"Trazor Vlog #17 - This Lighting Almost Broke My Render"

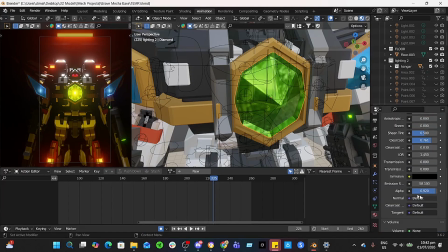(3:59)
and for the material of the gem, obviously I added some slightly translucent
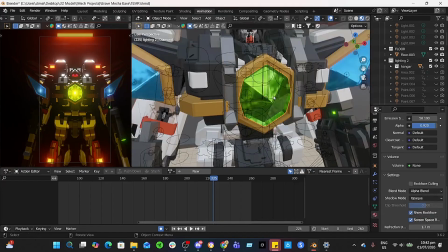(4:07)
and keep it the shadow mode opaque, alpha blend here to make it look see-through gem, just like that.
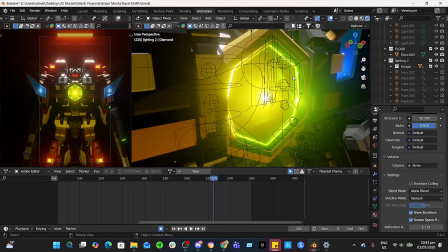(4:15)
Flashing light. I didn't use the emission. Instead, I slapped it in some what do you call this? The light point here to give it a nice refraction.
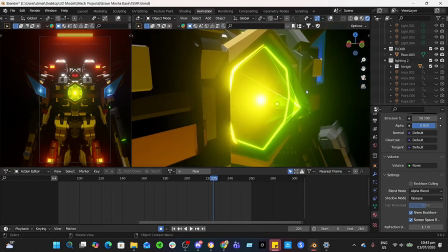(4:30)
Trying to simulate similar to the light piping from the G1 toys here in the 90s. That's what I expect here. Well, shout out to Pia.
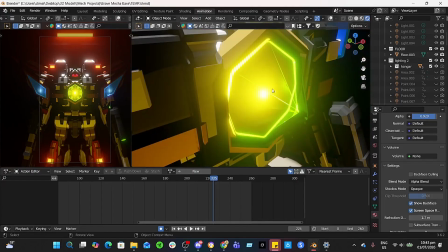(4:42)
I don't know if some of the classic toys demonstrating light piping feature.
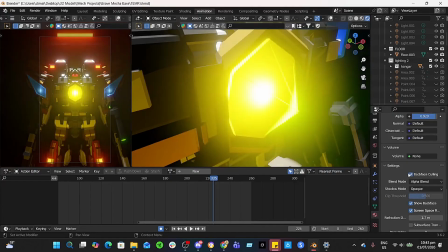(4:46)
I didn't use backface culling because it doesn't look like a good gem.
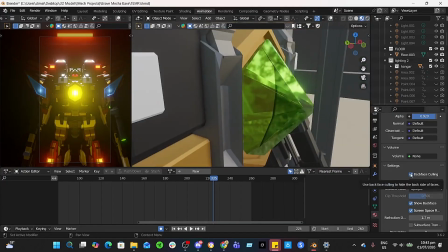(4:51)
It's kind of ugly, so I keep it alpha blend without backface culling to make it more accurate like a gem.
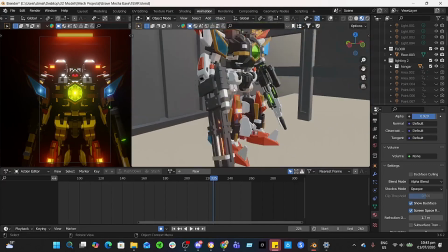(4:57)
Same here with the blue. It looks like the Kurosawa is like an ace in Armored Core,
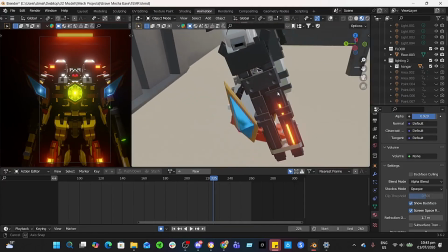(5:05)
but this inspiration of this laser rifle with the black and orange,
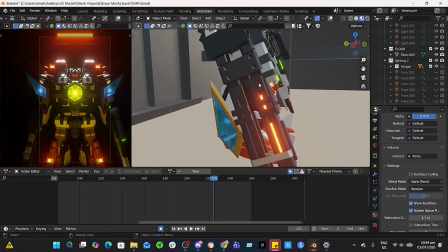(5:10)
taken from the Spirit rifle from Armored Core Nexus to Last Raven,
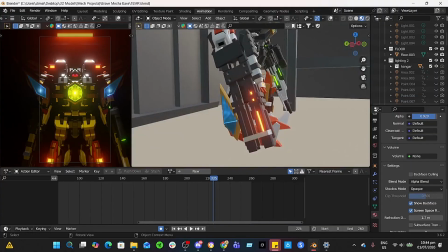(5:16)
because it looks badass. I forgot the model name here in Ace Combat in Armored Core 3 version, but I call it the Spirit Rifle.
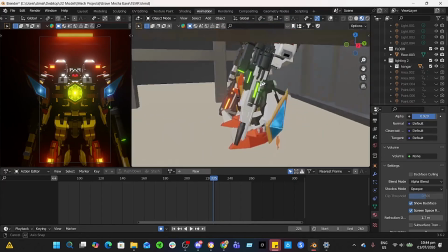(5:25)
You can Google it. And trying to get this modernized version of the laser rifle here. The first laser rifle I created from Gun Dynamite that is inspired from RX-78 Gundam in my own version here, based on the Signature rifle.
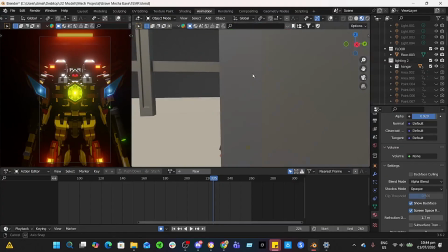(5:40)
This one I tried to modernize it specifically for the
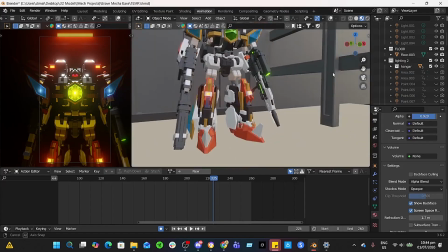(5:44)
in Zeta Gundam RX-78-2 Camille Beaton's Burst Mobile Suit.
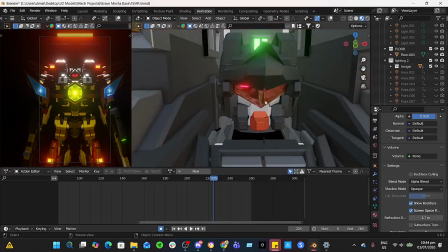(5:52)
Since I got some Dankube aesthetics, so I give it some signature visor.
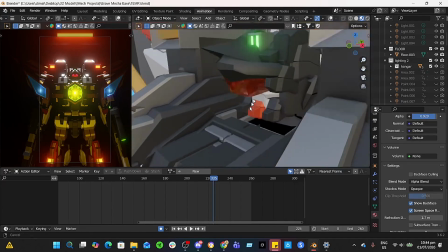(5:59)
Well, kind of looks like Annihilator from Armored Core Master of Arena.
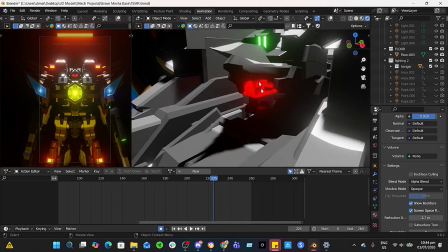(6:04)
Look at that.
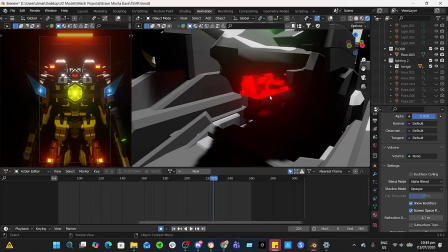(6:06)
I treated the same thing as the main green gem and the blue gem, and I add some point light here to make it lovely reflections.
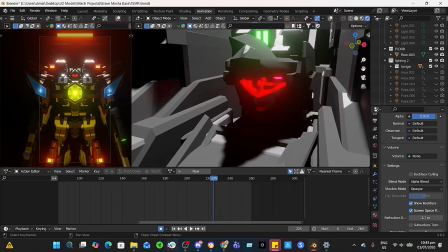(6:15)
Main eyes with the check. Okay, I gotta make sure it's still running on speaker.
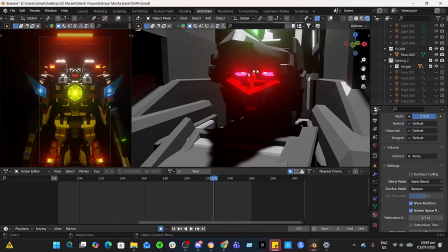(6:25)
Just simple emission of the eyes, and then spotlight here inside to make it look a realistic glow,
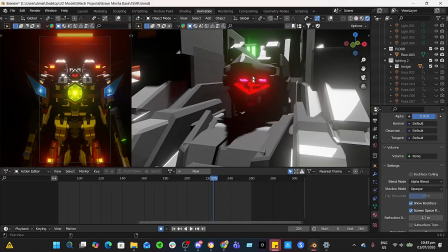(6:32)
kind of similar to the rear lights of a car. Unlike here, it's completely illuminating.
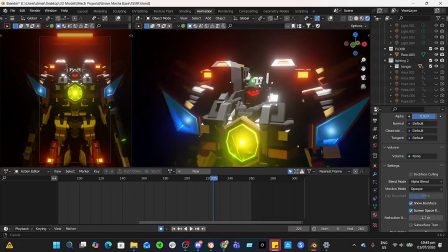(6:39)
That's about it.
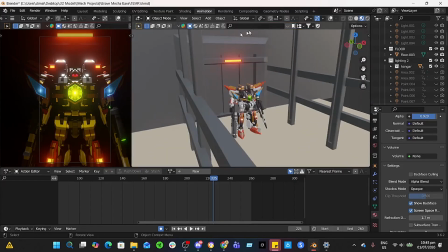(6:44)
Keep it simple, but additional details probably either using with this Blender toolkit like this one.
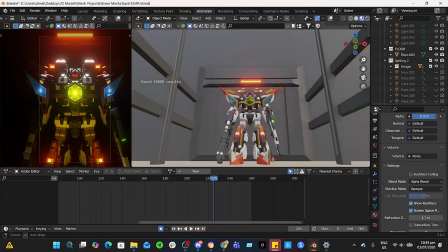(6:52)
So it's always free and non-commercial, but always know about the conditions here.
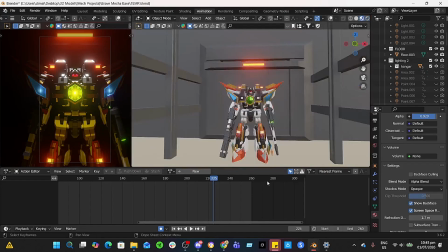(6:58)
Me, I'm taking a risk like a jackass. Well, that's how it. Oh yeah.
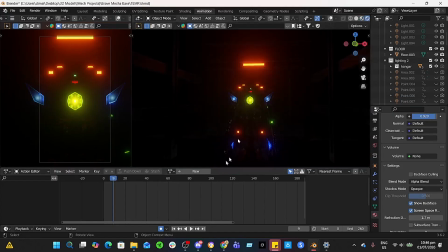(7:09)
Dark light here. Boom.
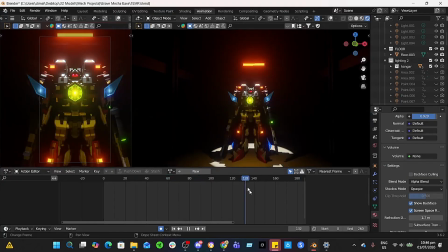(7:15)
Let's see, there's transition of the lighting color here. Okay, I'm not gonna go in details, but we're gonna check it out on the full version here.
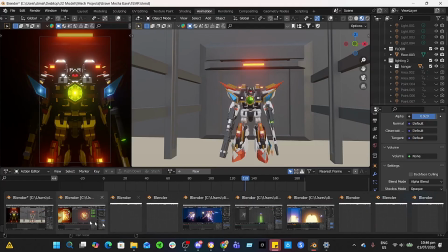(7:24)
Now, if we're gonna say that it's all AI, well, I'm gonna ensure that the authenticity is all animated here.
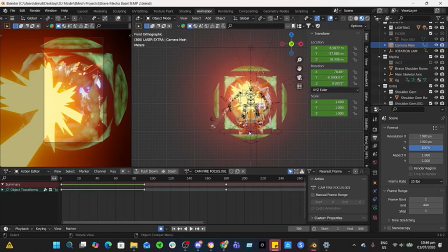(7:34)
Maybe when I'm making a group of enemies, I'm gonna have to rely on AI, but just to know, I'm a certified programmer. If you remember about when the Optimus Prime expired Mecha,
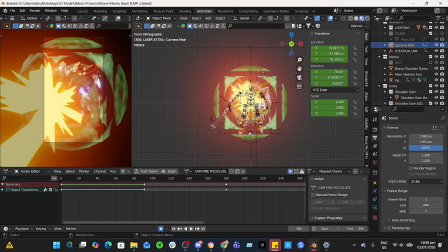(7:47)
when I'm trying to make an animation between one Optimus Prime like robot against 1,000 bobblehead looking robot. And since I'm still looking for the sideline, I'm gonna use the AI to make a group of enemies here.
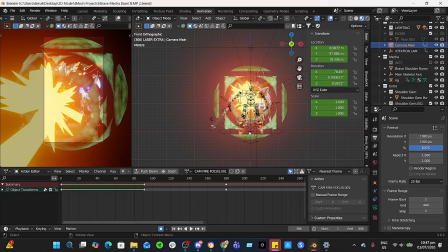(8:01)
Well, for the hobbies it's okay, but if you're gonna make a major project and want to make some authenticity of making one versus many, you're gonna have to make a manual animation.
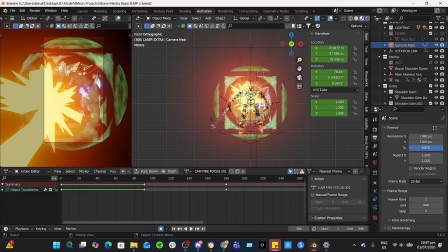(8:13)
But for my personal project here, and out of frustration, let's say relaxing animation, one main robot, I'm doing the for manual animation, while the enemy robots, especially group of enemy robots here, the Celluloid, you can check it out on in the YouTube channel.
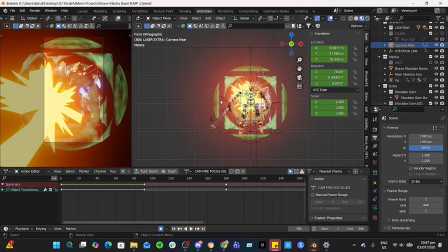(8:33)
I use some AI assist to make the effects of being destroyed or flight.
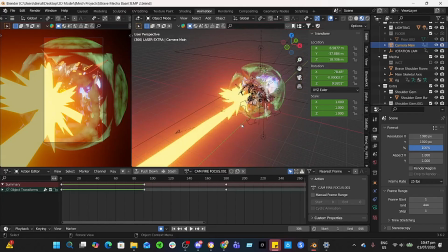(8:43)
So you better understand here. Anyway, let's continue with this another scene here.
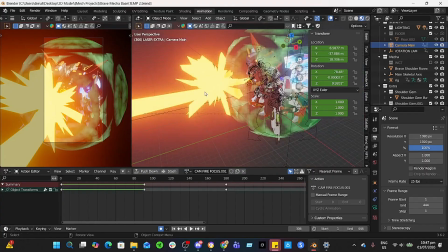(8:48)
This is where the giant red Mecha fire a red beam.
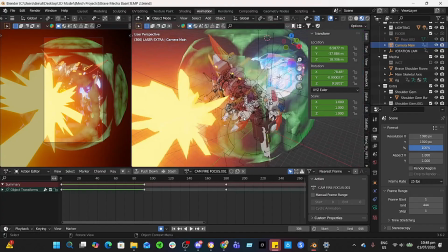(8:52)
I know what in the Gundam looks like when they try to deflect a beam with the eye field generator or
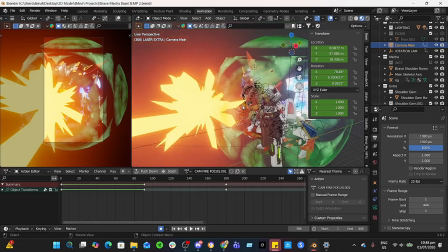(9:00)
that anti-laser barrier from Gundam Seed Freedom. It acts like turn into a spreadshot like laser when deflecting.
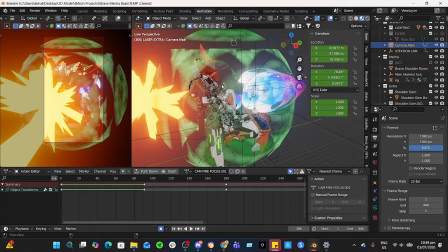(9:09)
Use some random shit here with this orb. Effect color, I just picked it from the Blender toolkit here.
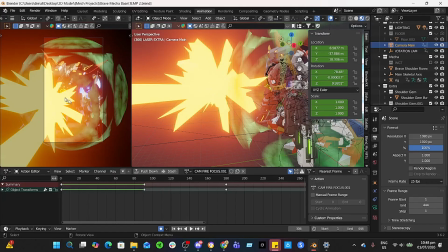(9:17)
It looks like a shotgun or explosive muzzle flash, but I tried to make it angled that looks like similarly almost close to the deflected
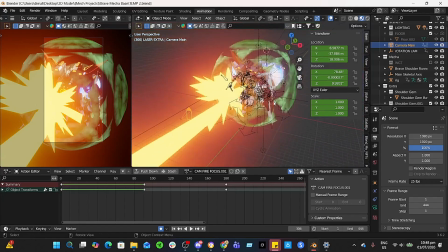(9:27)
laser with a barrier, and make sure that it doesn't look like a muzzle flash from a laser unless you're gonna have to change the different angle and the shape
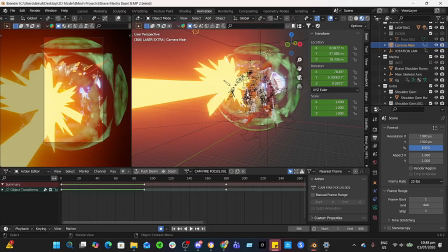(9:35)
here. It's about the illusionary perspective to make it seem right if this laser effect here looks like deflected or not. This is from the running here, I believe here.
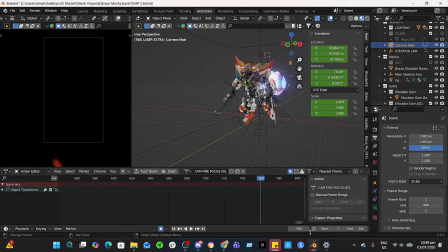(9:50)
Nothing else here. Okay, on the third one, this is from the ending scene here.
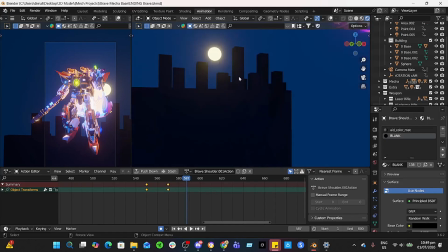(9:59)
yeah, it could be a little tedious on making actual buildings, but effectively, just a simple black cubes with deform scale, a simple emission of moonlight color.
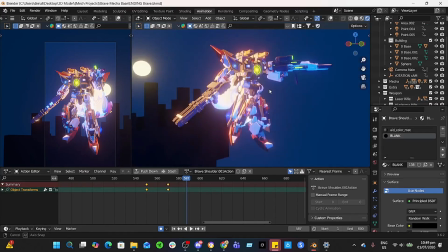(10:16)
Looks pretty good, don't they? To act as a
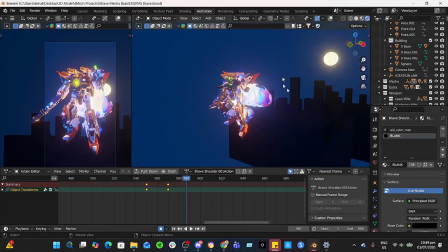(10:23)
wallpaper art. And to give an illusionary light bounce from the moon, I put some light here.
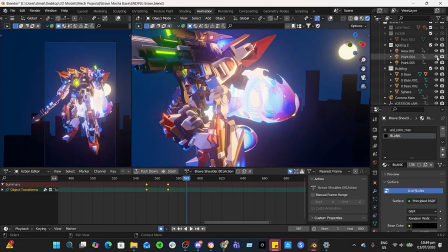(10:31)
Let me show you. This is from the area on the top here, like that.
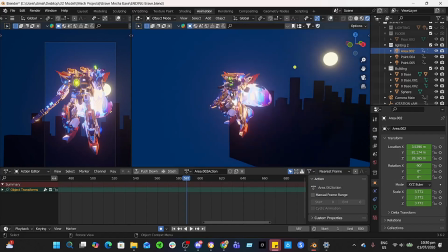(10:39)
This will give a nice illusion of the moon reflection. You may use HDR, but you're gonna have to put the precise aiming of the
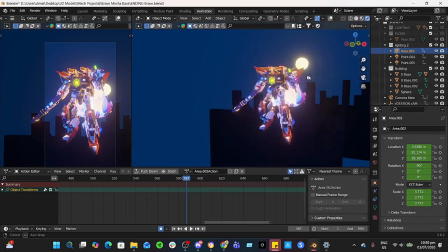(10:52)
light where the direction, where the location of the sun is, HDR.
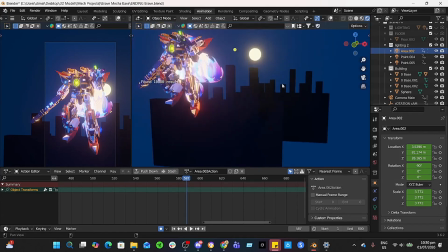(10:57)
But it will be better this way. Just keep it simple like that. Study some optic illusion.
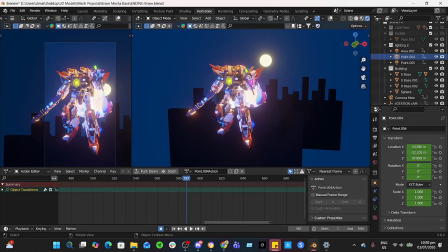(11:06)
Additional light here because I want to make it look visible and nice. And I give some a little illusionary effect of the shadow color. Some sort of realism. Just like the same thing in daylight. The color of the sunlight that hits you is golden yellowish
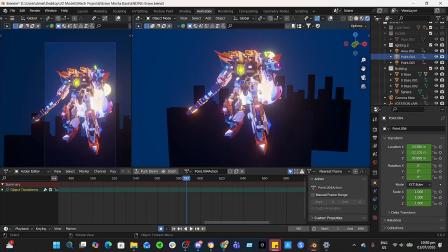(11:26)
color, while the shadow color is the similar color of the sky. Something like that.
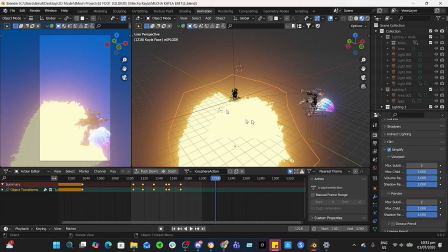(11:34)
This was obviously when I'm trying to destroy this giant monster here. The number of frames here is ridiculously from 1 to 1200.
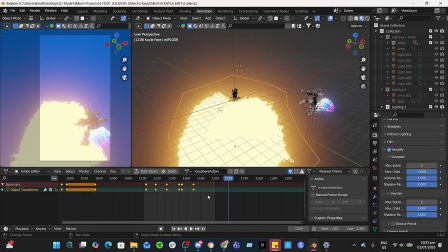(11:49)
But there are times that during the middle of the progress in rendering into an MP4 file, there are times that it tends to crash. So I decided to make it in batch
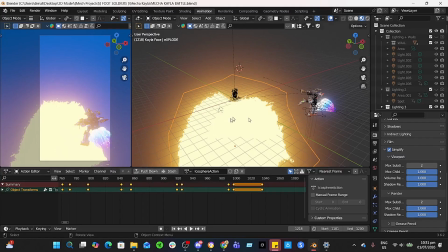(12:03)
for part 1 of the scene of this fighting to end fight.